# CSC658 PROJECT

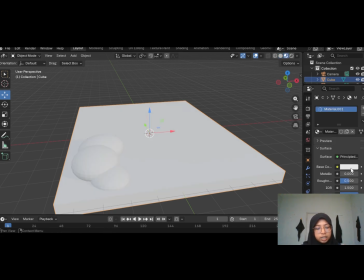8:11 I modified their shapes by scaling down to create a simple low poly landscape,
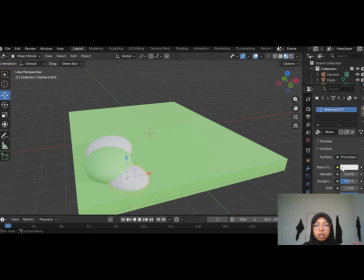8:18 then complements the house without making the scene overly complex. The first part I worked on was the door.
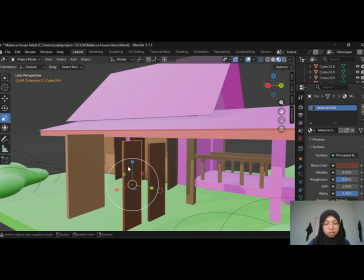8:25 I started using a cube primitive as the base object.
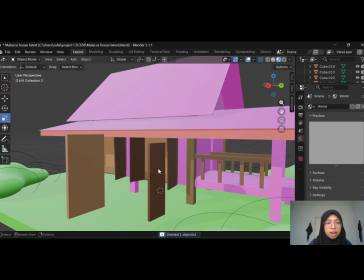8:30 Then I used the scale tool, adjust its height, width,
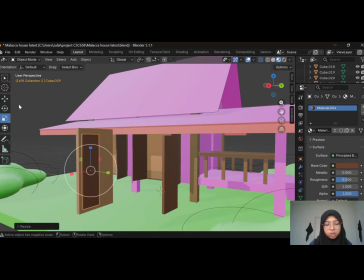8:34 and thickness so it matched the proportions of a traditional Malacca house door.
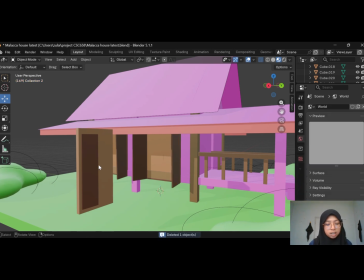8:40 After that, I used the moving tool to position it correctly at the entrance of the house.
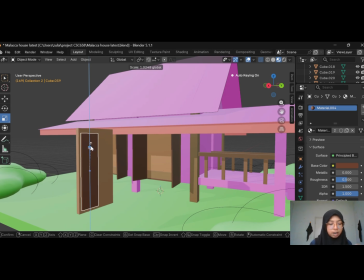8:47 Although the shape is simple, it helps complete the overall structure of the building.
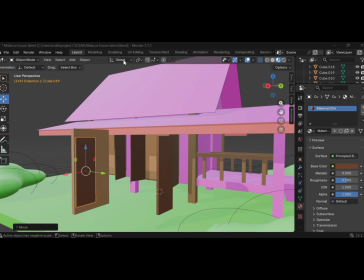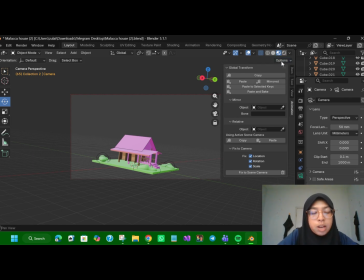8:57 We did a really simple animation, which is we added the keyframes on the first
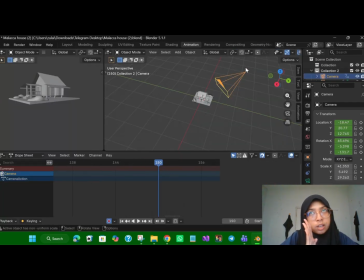9:07 frame, and then on the 122nd frame, and then between that keyframe, we use the move camera to create a little panning animation.
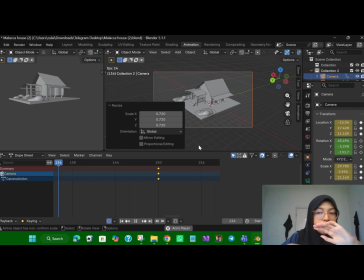9:21 So the view go from right to left.
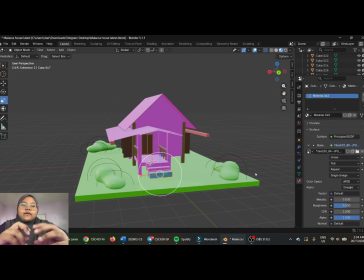9:30 Moving on to onto the visual style. So I focus on image-based texturing instead of using complex procedural shader. I choose these approaches to achieve a more tangible and authentic look. I utilize the principal BSDF node, the industry standard in Blender, to manage material properties.
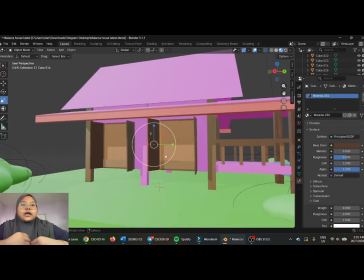9:51 To ensure high quality results,
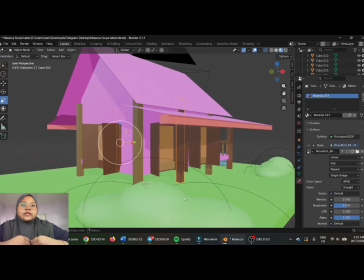9:53 I sourced my texture from the professional website that specialize in providing high resolution materials assets.
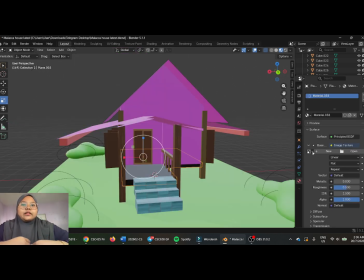10:02 So I mapped this external image file
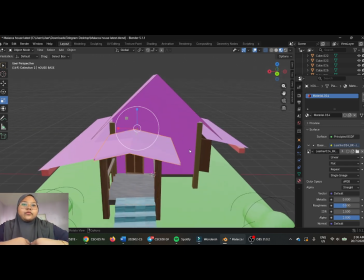10:07 specifically realistic wood, grain, and weather roof materials directly onto my primitive mesh.
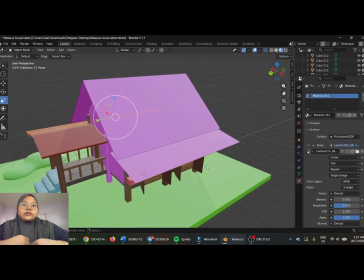10:14 This allowed the house to inherit intricate surface details and natural color
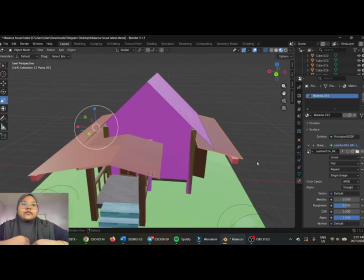10:20 variation that are difficult to replicate mathematically.
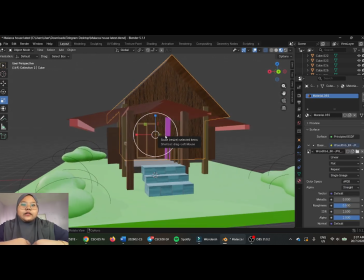10:25 This material contrast helped the audience immediately differentiate between the wooden structure and the roofing,
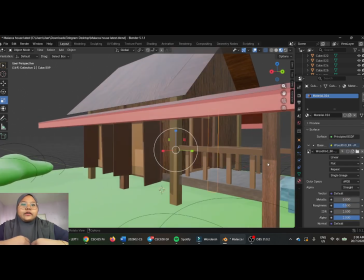10:31 adding a significant layer of realism to the model.
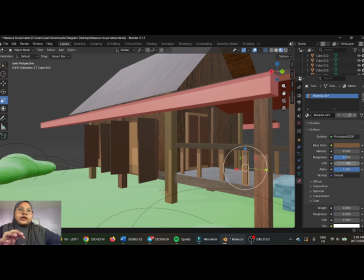10:38 Okay, as we look here, I choose the mesh, and then after that I go to the property besides, and then has a base color, so we need to change base color into the image texture, and then after that the file is open, so we need to choose the texturing for the
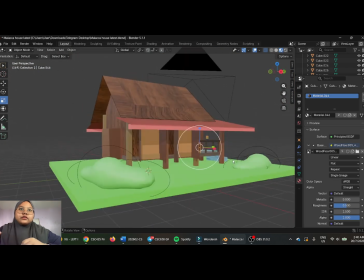10:58 veranda, and then after that texturing. So this is how it looks like at the final output.
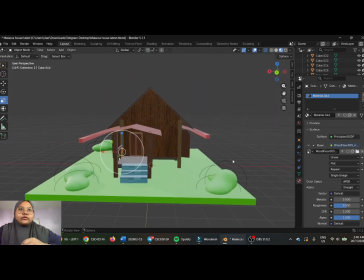11:04 Thank you.